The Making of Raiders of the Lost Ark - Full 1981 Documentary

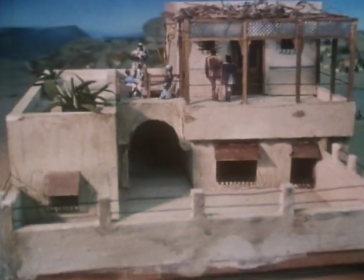[10:52]
But when they see a three-dimensional presentation of the thing, it's much easier for them to understand what's going on.
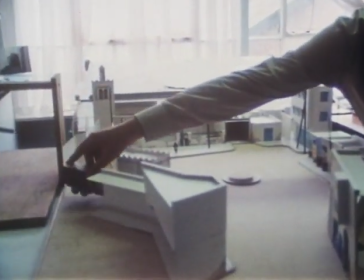[10:58]
And they can also plan much better because they can see the distances.
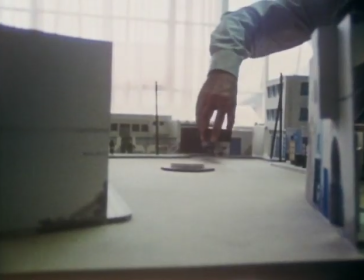[11:05]
They can see the heights.
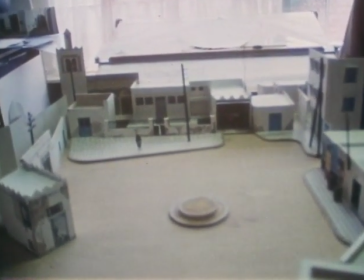[11:09]
Kairouan, a Tunisian village, was chosen because it resembled Cairo in 1936.
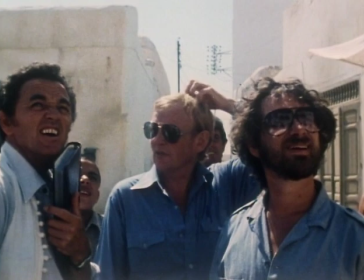[11:14]
Nice. Hey, what's the roof right there? I mean, it is a flat roof. Yeah. Can I get up there with the camera?
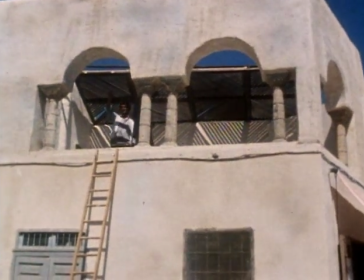[11:19]
Yeah. You built that, didn't you? Yes, we added that piece. Well, good. Right. So, I'm happy.
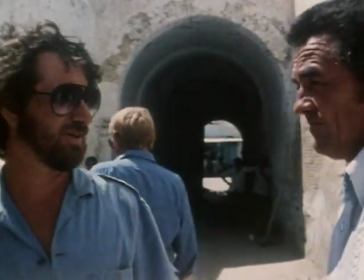[11:25]
In the tight-walled streets and ancient squares, Spielberg and Reynolds discuss logistics.
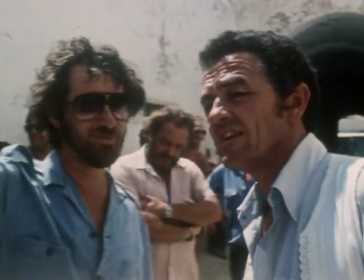[11:32]
Reynolds will provide a number of small sets to dress up the location.
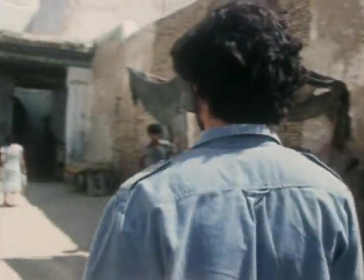[11:36]
Yes, we have that, the cart, the fruit stand, big colorful fruit stand over here.
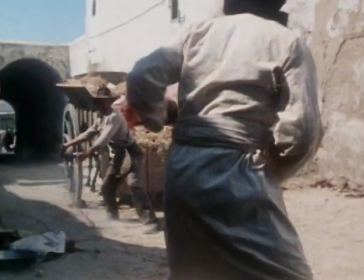[11:43]
Yeah. And maybe some other... Now, the thing of it is, he has to have room for that bullwhip. Well, we can't get the crane in here, that's for sure.
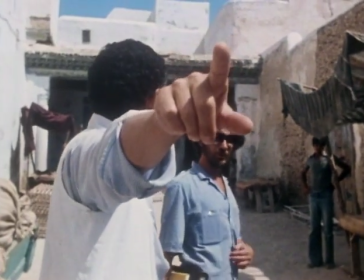[11:50]
Unless you can go through the door. Yeah, you get through there. You probably get through there. Well, yeah. This should be the location.
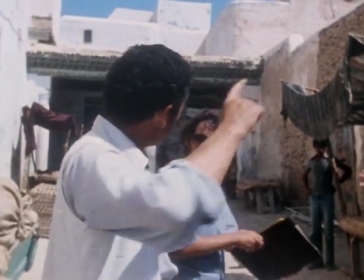[11:55]
The little, let's use this instead of the other one. Instead of that. Instead of that. Both situations right here.
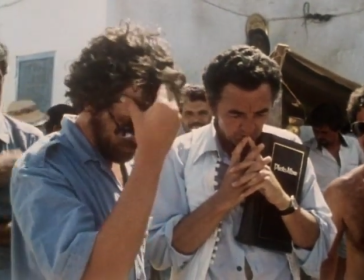[12:04]
Shoot. It's a hard decision to make because these small areas are very visual.
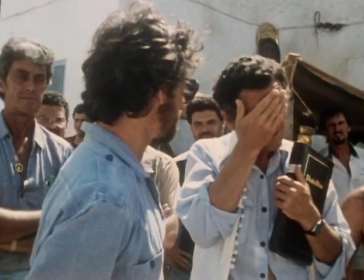[12:09]
Yes, they are. But we don't have enough time to make all these location moves from one to the next. Spielberg faced a compromise.
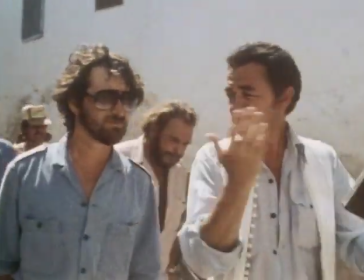[12:16]
If he made Cairo smaller, it would be easier to shoot and easier for the audience to follow.
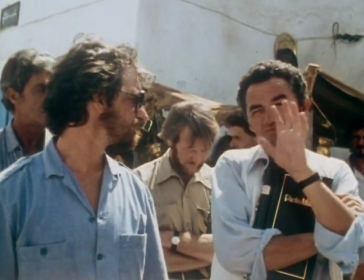[12:22]
I just wonder if it's as far as the movie's concerned, whether it's just a little bit convenient that everything sort of happens there, you know?
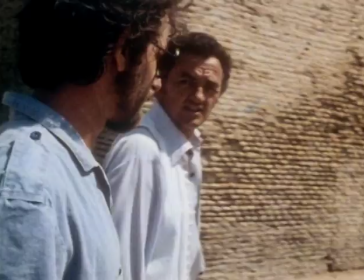[12:29]
That's my only doubt. But you see, what it does is it gives us a geography.
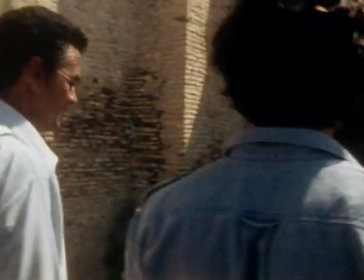[12:33]
And I think sometimes geography is makes people, an audience, more secure with the story.
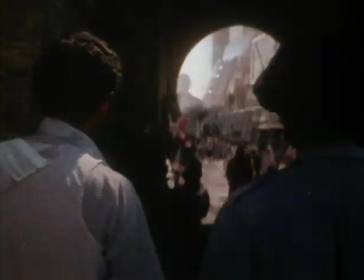[12:39]
Yeah, yeah.
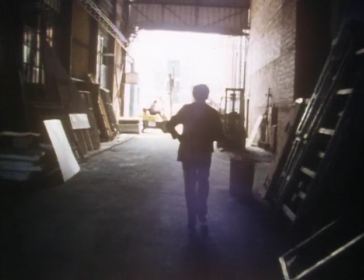[12:43]
But back in London is where the truly elaborate sets are built.
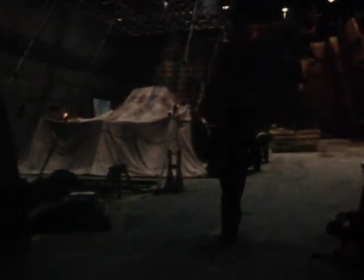[12:47]
Today, Reynolds pushes to complete the massive Well of Souls set, where Indiana Jones will discover the Lost Ark of the Covenant.
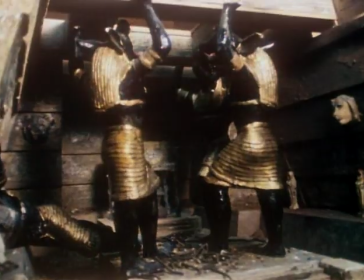[12:54]
This is the most difficult set of the entire production.
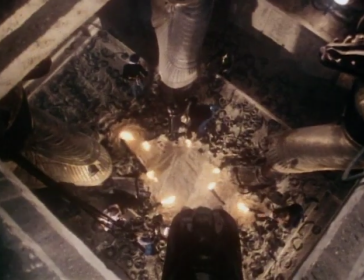[12:58]
Simply because of the size involved, the fact that it's 30 feet in the air and the actors have to get from the top to the bottom, and just the physical
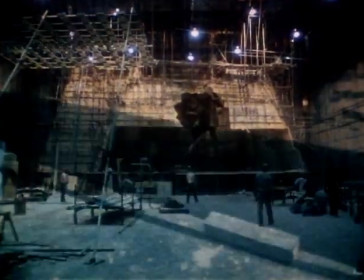[13:07]
difficulties involved. The difficulties in constructing this huge underground tomb were resolved through careful experimentation with models and mock-ups.
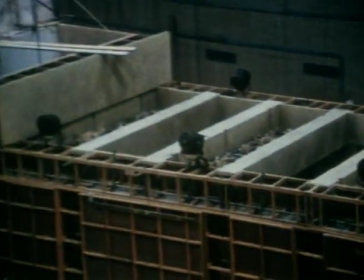[13:17]
The set is now completed and ready for shooting.
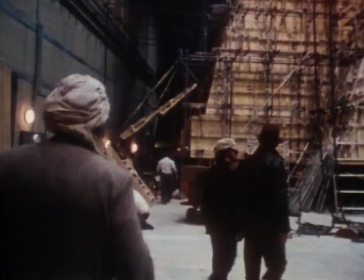[13:24]
You know what I should do with you? Go through the whole storyboard.
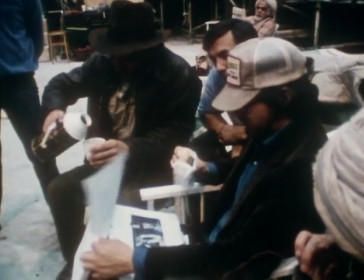[13:31]
Spielberg begins the day by reviewing the storyboard, a series of drawings, like a comic strip, that outlines the day's shooting.
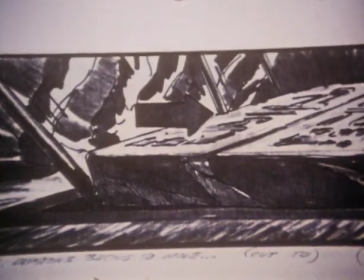[13:38]
This will help him show the cast and crew exactly what he plans to photograph. At the beginning of the production, Spielberg made stick figures for every shot.
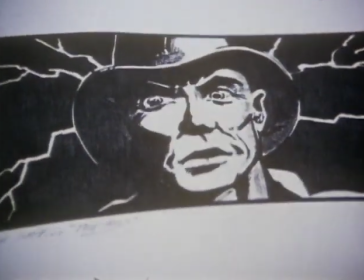[13:47]
Since then, professionals have redrawn his sketches, and they now become the storyboard, visual script.
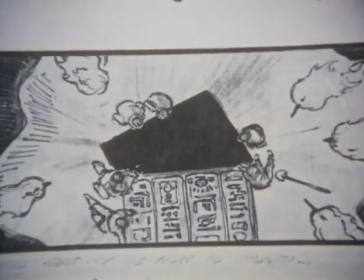[13:53]
Now, here's our first shot today. They all look down into the hole. There's nothing down there. It's all black.
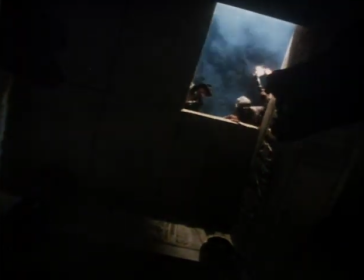[13:58]
Now we're down below looking up.
Indy, why does the floor move?
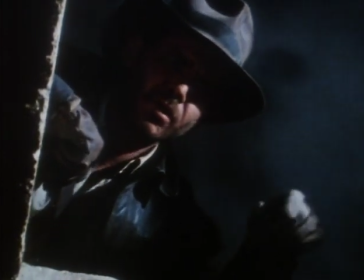[14:05] Give me your torch.
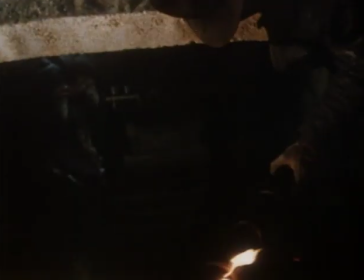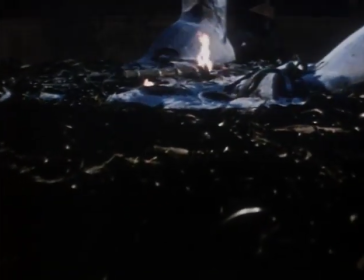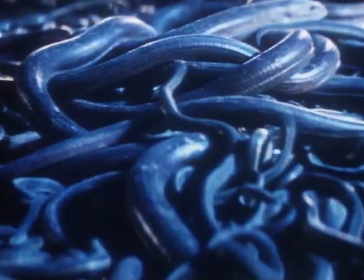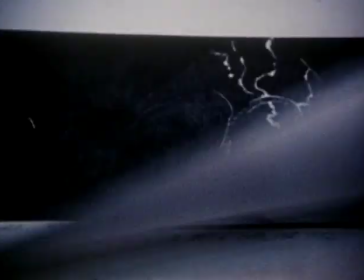[14:22]
This is the bane of his existence, the snakes. And this will be a special shot where the camera will actually follow you into the hole and down below.
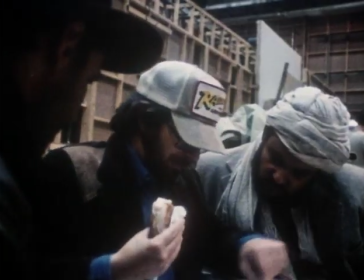[14:30]
Indy takes a firm hold of the rope and it suddenly comes off and falls.
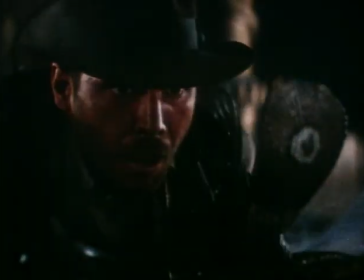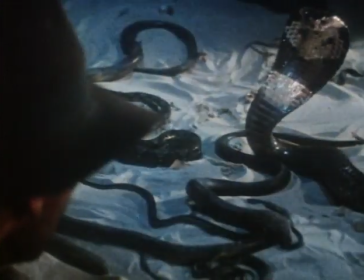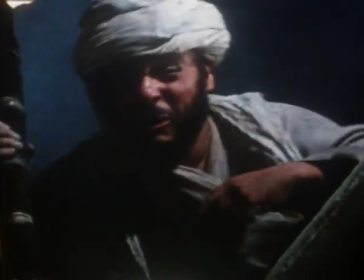[14:45] I told you it would be all right!
My big problem in making movies is, especially an action picture, in a very fast-paced sequence, I'm trying to turn the page before I ever finish the shot. I've already shot that thing in my own head. That's done. That's a print.